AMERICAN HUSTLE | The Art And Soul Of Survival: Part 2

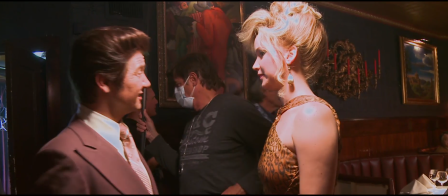(4:08)
We're playing in the late 70s in a specific area of the country, the clothing, the hair, and none of that takes precedent over the emotional life.
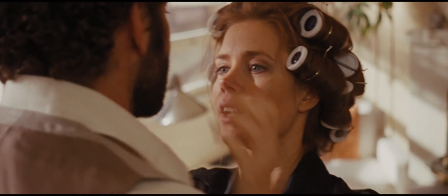(4:16) All right. Where are you? I'm here. You're acting all scary, okay? Are you here with me? I love you.
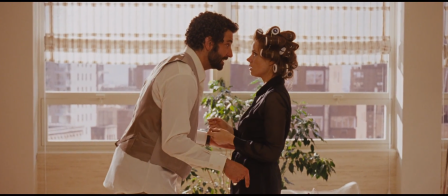(4:24) It is real now, I just said it.
I so love the elegance of that era.
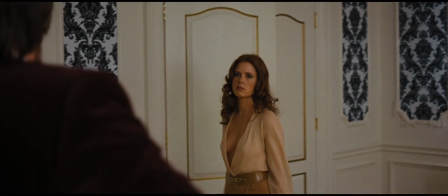(4:30)
The designers, Michael Wilkinson, Judy Becker, created a world that was beautiful, but real.
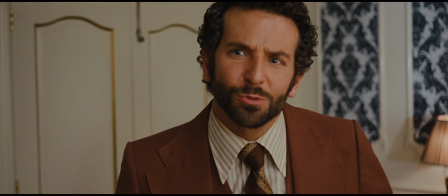(4:38) What are you doing, going behind my back? Telling people I'm screwing up this operation? What is this? What is this?
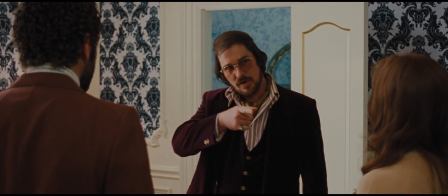(4:43) Like one in my closet or something? No. Are you dressing him like you dressed me? No, what are you thinking?
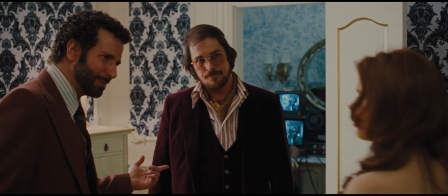(4:47) This isn't all about you. What, are you trying to dress me so I would look like him? No, you're not dressed like him. I do look, I look like him.
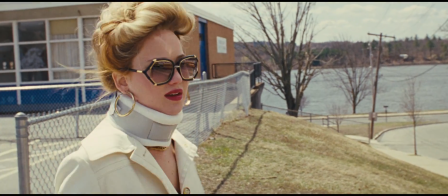To a costume designer, being presented characters like this is the biggest gift.
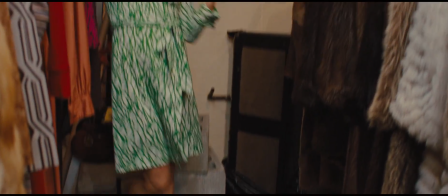(5:02)
It's what we all dream about.
You look fantastic.
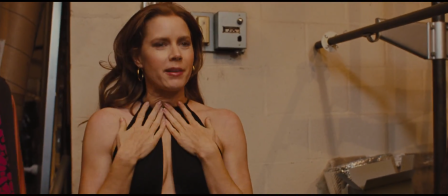(5:09) I can only dream about these dresses. They're beautiful.
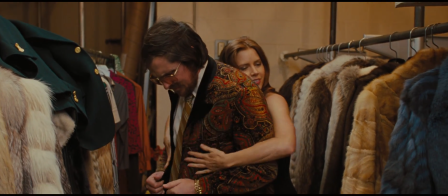(5:12)
What we wear reflects our personalities, our background, our aspirations.
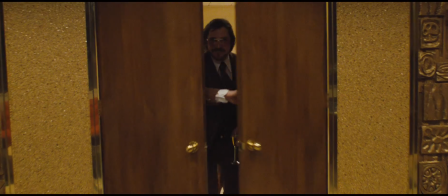(5:18)
Lots of subconscious kind of messages. We can help tell that story and show the arcs of the characters.
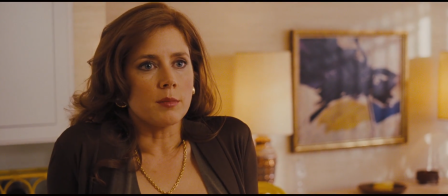(5:25) You're blaming? You're going to have to decide for yourself, Kit. I just laid everything out on the table.
Everyone's exterior is helping to inform their interior.
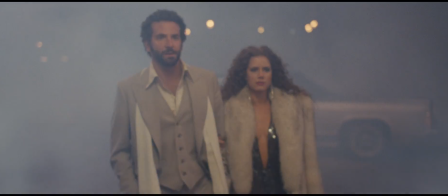(5:33)
Their wardrobe is part of their armor. It really did help inform the confidence of Sydney.
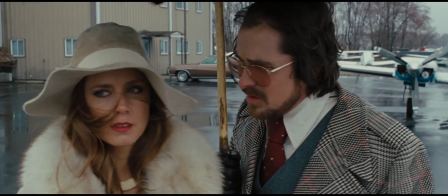(5:39) You look beautiful, by the way. Don't look at me.
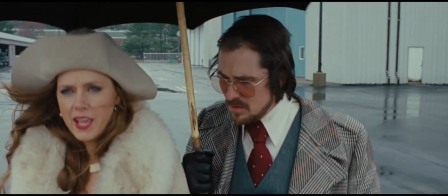(5:44) All right? Don't look at my legs. Don't look at my hair. Don't smell my hair. Don't ask me how I am.
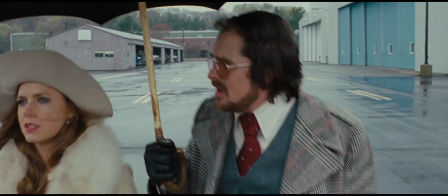(5:49) Don't talk to me outside of these roles because we're done. Where are you going? Just stand still. Get under the umbrella.
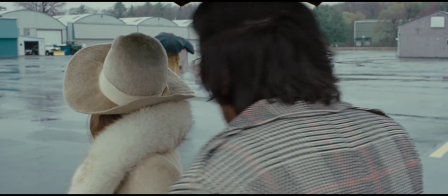(5:54) Come on. Just come, I want Rosalyn to come. I don't care.
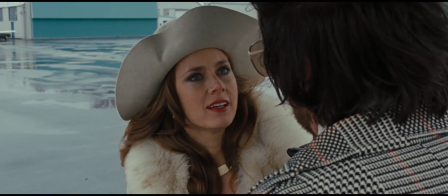(6:00) You weren't listening. I don't care if Rosalyn comes. Just do your job, okay? You're nothing to me until you're everything.
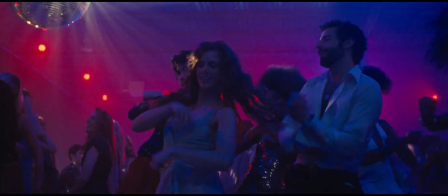(6:07)
This film is all about human interaction, the dynamics between different personalities,
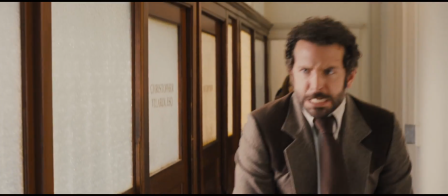(6:14)
and exploring what physical manifestations there are of that as far as people's clothing choices and what they wear. That's what I live for. That's what I love doing. One of the things that I wanted was for her to not know how to dress for her body.
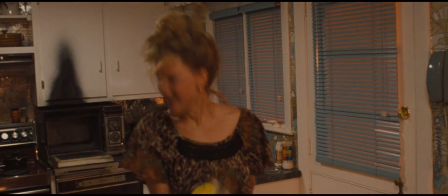(6:27)
Everything kind of looked a little awkward, like she never really knew how to dress herself. It was very sexy, the way the clothes fit. I think we all enjoyed wearing those suits and the platform shoes and the chains and the pinky rings and everything.
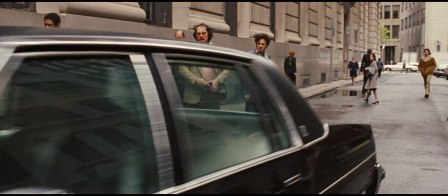(6:38) Oh, you're holding under the sky.
I love also the notion that Irv is this con man, who's a consummate con man.
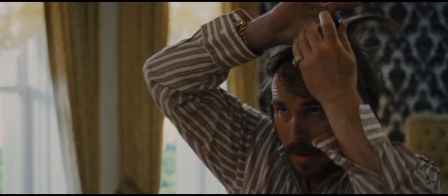(6:46)
He's doing this thing with his hair as if any of us are conned by that. You know what I mean? It's this great contradiction that happens within people. It makes such a difference. It makes your walk different, it makes you feel different, it makes your attitude different about everything.
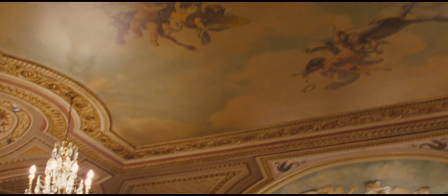(6:59) It looks so beautiful. So this is the lobby. Look at the detail, this is beautiful.
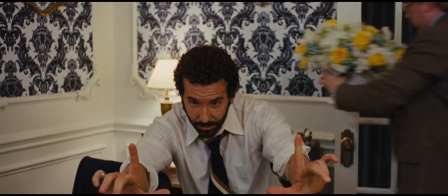(7:04)
Aside from Three Kings, I'd say it's the biggest in scope, visually, of all his movies.
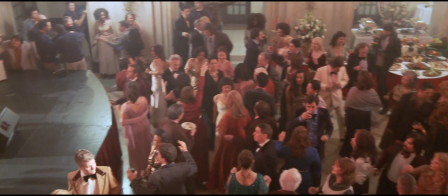(7:09)
There's so many worlds, that's what drew me to it. It was not just all the characters, but how many worlds it traversed.
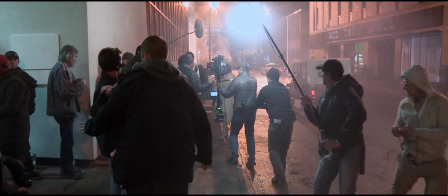(7:14)
We had a lot of locations, I think maybe 175, a huge amount.
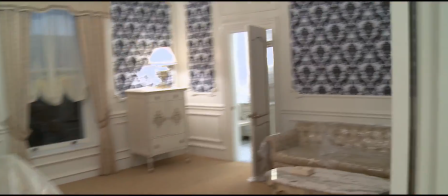(7:19)
The use of textures and of materials was really important in the design and the decoration,
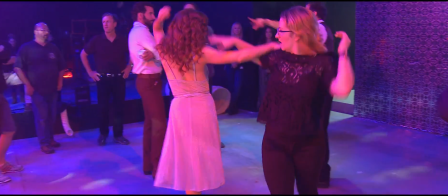(7:25)
and something I got very inspired by when I was researching the period.
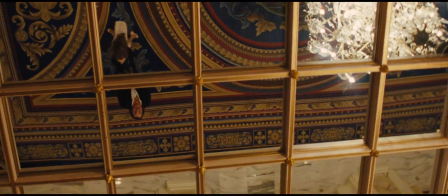(7:30)
Those textures are as important as the colors to defining the characters. I want it to feel like a real world so that the audience gets lost in it.
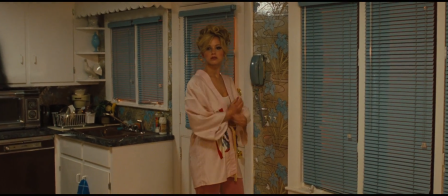(7:38)
I do want them to look at Rosalind's house and think a little bit about the design and what that says about her character,
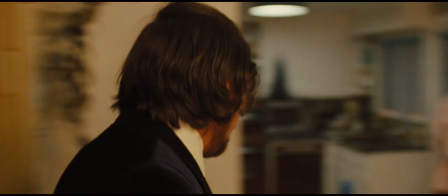(7:44)
but I don't want them to be doing that to the point where they're staring at a lamp in the corner and they're not looking over there where Rosalind is sitting.
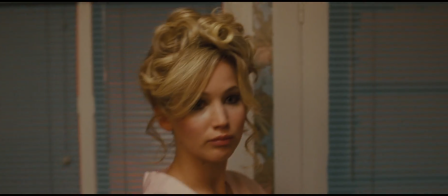(7:51) All right, you happy? Yes, I am happy.
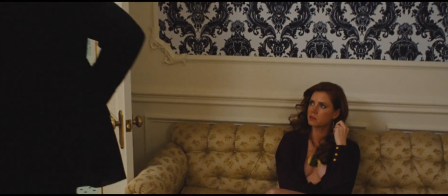(7:54)
I want the audience to be focused on what's important, which is the story of the movie and the characters in the movie.
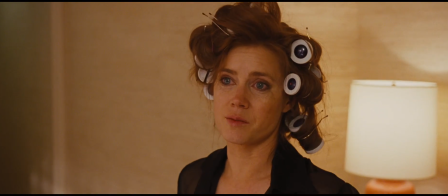(8:01) You curl your hair in little curlers, which is... No, it's okay, you look good with it, but...
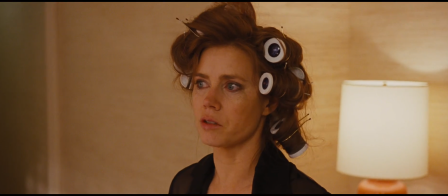(8:07) You know, you have straight hair, so that's what you do to survive. You do all sorts of things, you know? We all do.
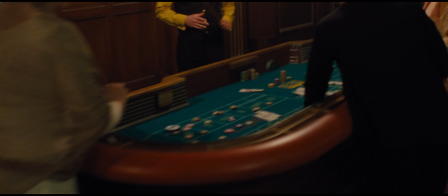(8:13) Please don't talk about that. Renovate, right?